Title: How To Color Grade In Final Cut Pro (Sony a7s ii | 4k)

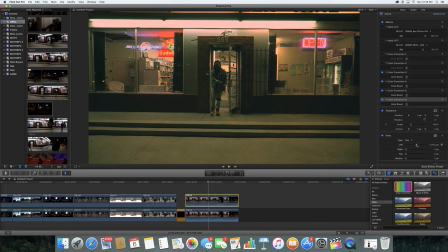1307s
Alright, so I have created what I created. And I'm about to show you, I think the one on the top, yeah, the one on the top is mine.
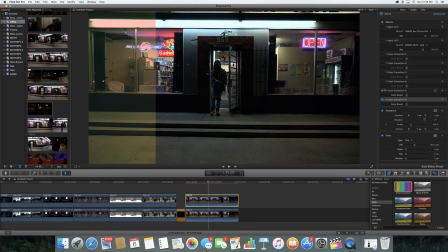1316s
And as you can see, I created like 3 different color layers. Or actually, is that, I guess I created 4.
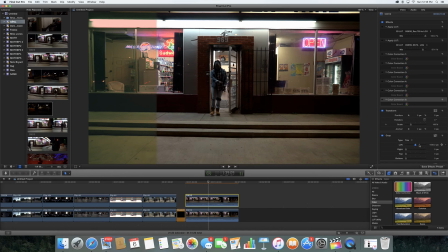1322s
So in the first video, I said the wrong number, but it was 4 layers just to kind of get it to something that I was comfortable with and that I liked. But you know, as you can see, it looks pretty good. And again, that's the raw footage versus the color that I created,
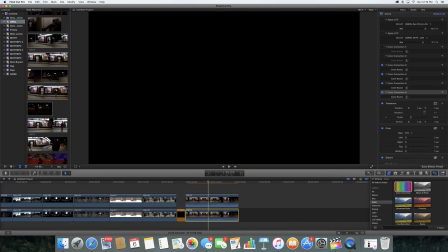1341s
which again, that's why you have to color grade your footage, because the footage on the right just does not look good at all.
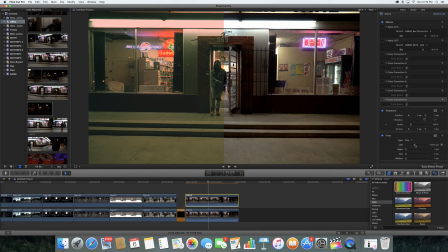1350s
I don't understand how people do not color grade footage. It's just, it's disgusting looking. And your clients deserve it. They deserve it, for sure.
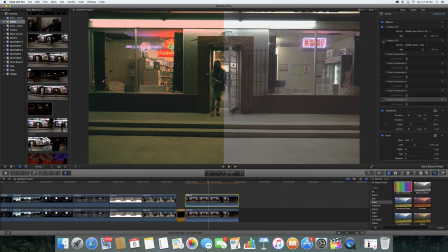1364s
And so on the other side, again, that is the S-Log footage, which makes it, you know, fade out like that.
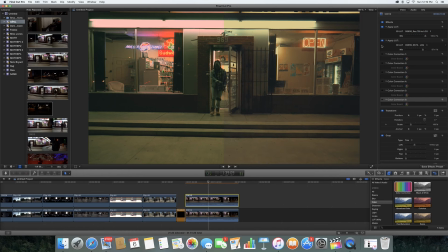1372s
And then you got your the LUT, the Osiris LUT, which just kind of is a good starting base. And as you can see, mine on the left side is a little bit more yellowish green, and on the other side is kind of a desaturated orange.
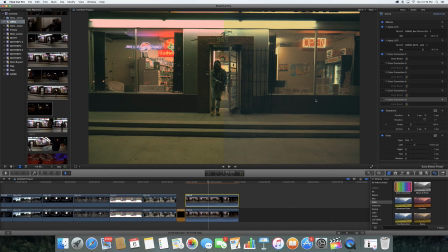1390s
And then that was my color that I put in there, adding kind of the blue, the lightish blue in there. And then the last is me kind of, what I did was drop the midtones, maybe added some more color to it.
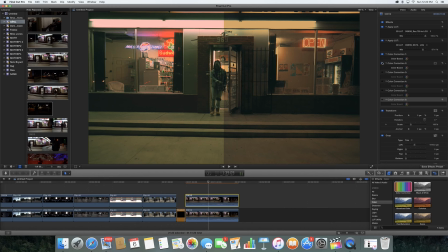1407s
And so as you can see, when I take mine out and then put mine in, and that's why you really gotta tweak the LUT. So both look pretty good.
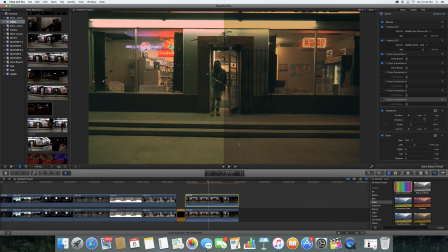1425s
That on the right side, that's if you have Osiris and you have that ability, or if you're in Final Cut. If you're in Final Cut, you gotta have some skills to kind of create a good color.
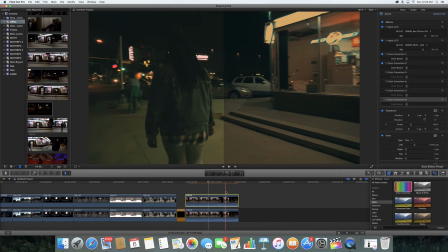1438s
I think even in Final Cut, I would still kind of drop down the midtones just a tad,
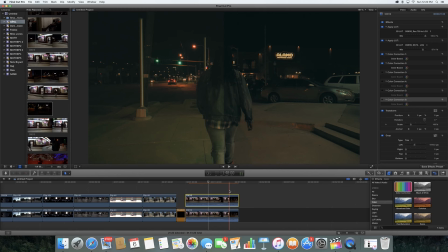1444s
or drop down the highlights, just because I don't like how bright those lights were on the gas station.
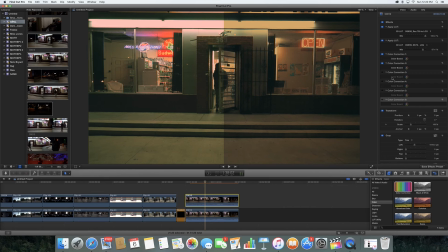1451s
As you can see on the right side, it's a little bit, the lights are a little bit more, I guess, contained. And so, looks like I was gonna add and kind of tweak it
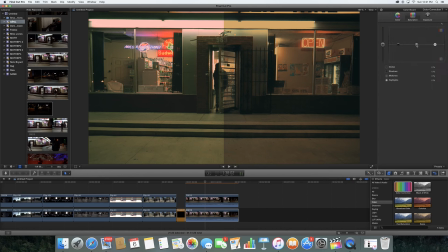1471s
some more, dropping the saturation down, or the midtones down in mine. Again, whenever I drop saturation, I really do that just to give it a more of a grungy like look to it.
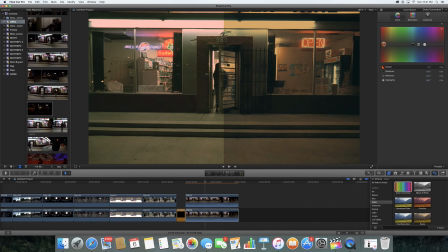1488s
I think right here I'm trying to match the one on the right, and again, that's just going to take time. And really in DaVinci, you're able to really kind of like isolate
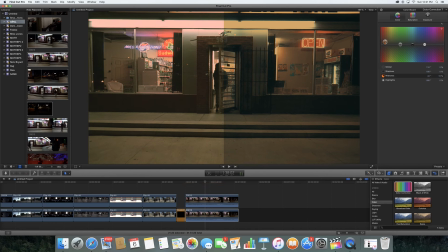1502s
different colors, or accentuate different colors. Like on the right side, the blue and the orange is definitely more accentuated, because that's just kind of like what that LUT is for. It kind of brightens the blues, or more accentuates the blues and accentuates the oranges,
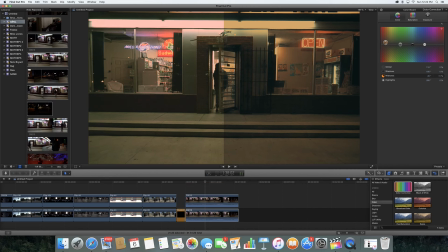1522s
compared to everything else, compared to the other colors in the picture. So again, I'm not gonna bore you with showing you the rest.
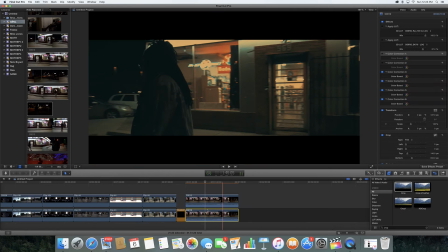1534s
I'm gonna speed through here. So here you can kind of see, I believe that is the LUT one.
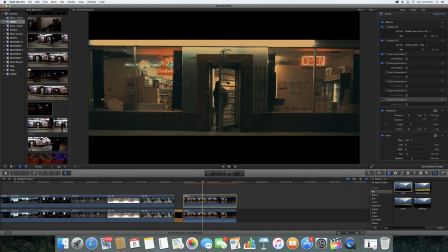1542s
And again, I go in there and I put my bars
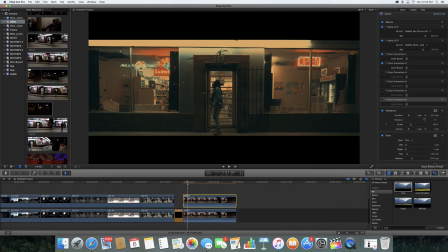1547s
in there on the video, kind of to again give it that more of a cinematic look. So that's pretty much it. Both look good. Both can be used. I kind of made this tutorial just to kind of show you how to use
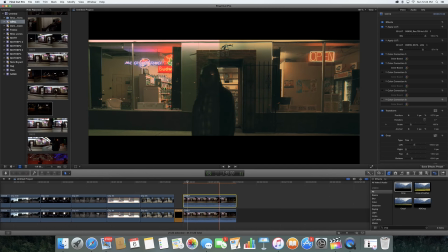Osiris and how to tweak it, and then also how to create your own LUT, or I mean your own color within Final Cut.
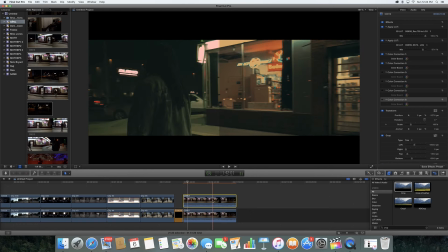1579s
And again, both still look good. I would still on that left one still work on it because it's still not exactly where I want it.
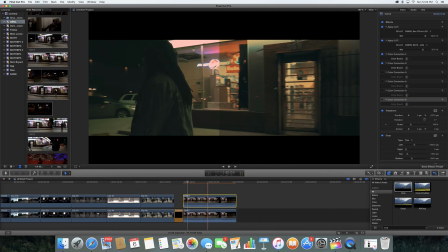1588s
But you know, both are pretty good looking.
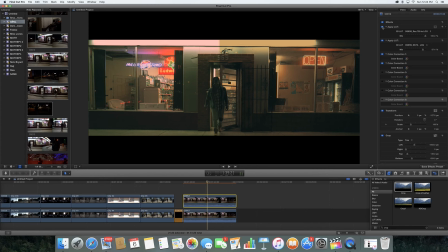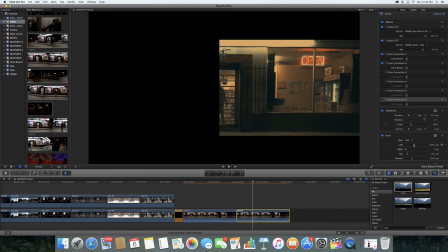1599s
So yeah, that is all for the tutorial. I actually went a lot faster than what I did before.
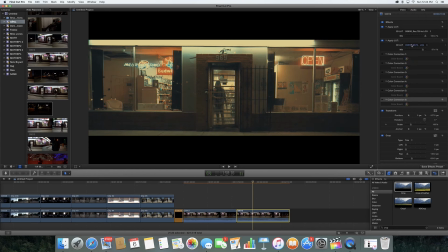1610s
If you want to see any more tutorials, please subscribe.
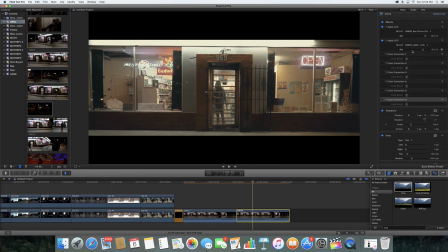1615s
Again, my Instagram is _AENL. Website is aenl.co.
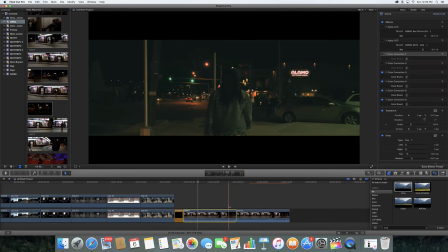1627s
Definitely. Oh, and then I did want to speak on this one. My buddy here, this is his
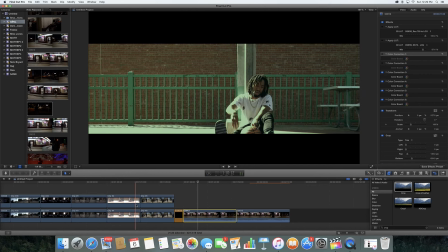1635s
video that I created, or LUT that I created in Photoshop. And again, I just wanted a more of a natural kind of look.
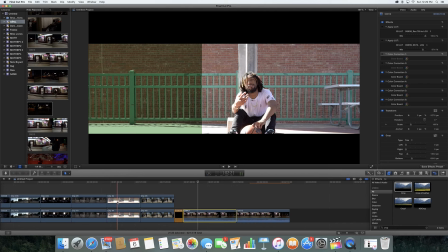1646s
I didn't even want it to really appear as if I were color grading, or as if I had color graded.
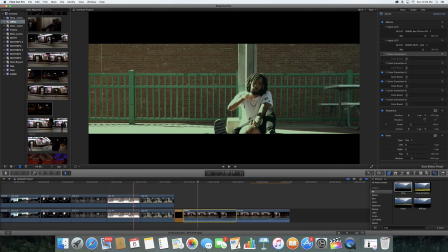1652s
But again, you can definitely see that is definitely color graded there.
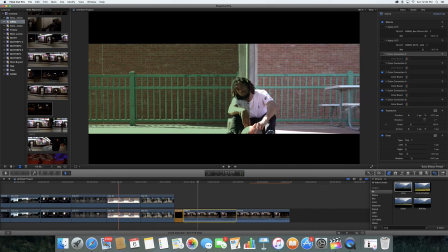1658s
And some of my other ones here that you can see were also created in Photoshop as well.
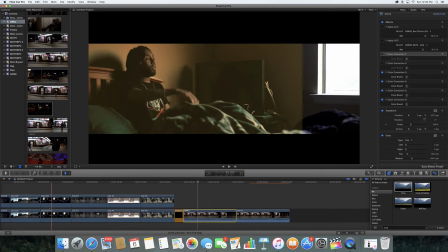1667s
So you can definitely create some great stuff for videos.
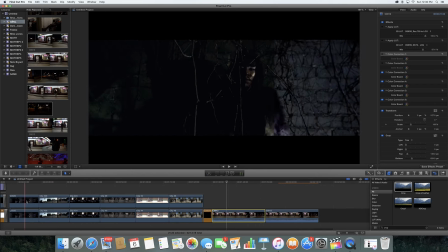1679s
So again, that is it. Please subscribe.
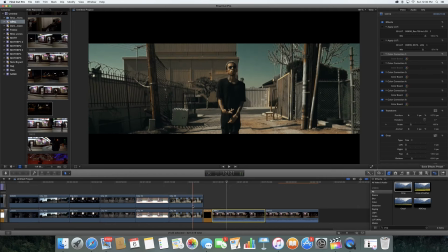1684s
Again, my Instagram is _AENL.
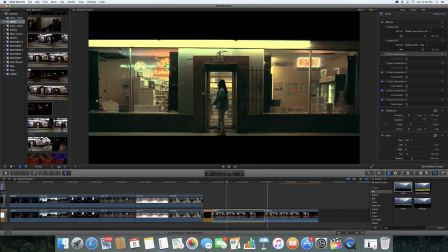1687s
If you are a kid in college or high school and you want to come work with me,
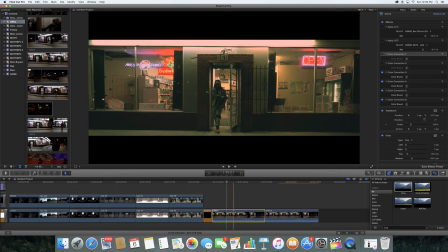1696s
you definitely can. That's fine by me. And again, I typically pay my interns just because I don't like anybody not to get paid. So again, thank you guys, and I will see you another time. All right, bye.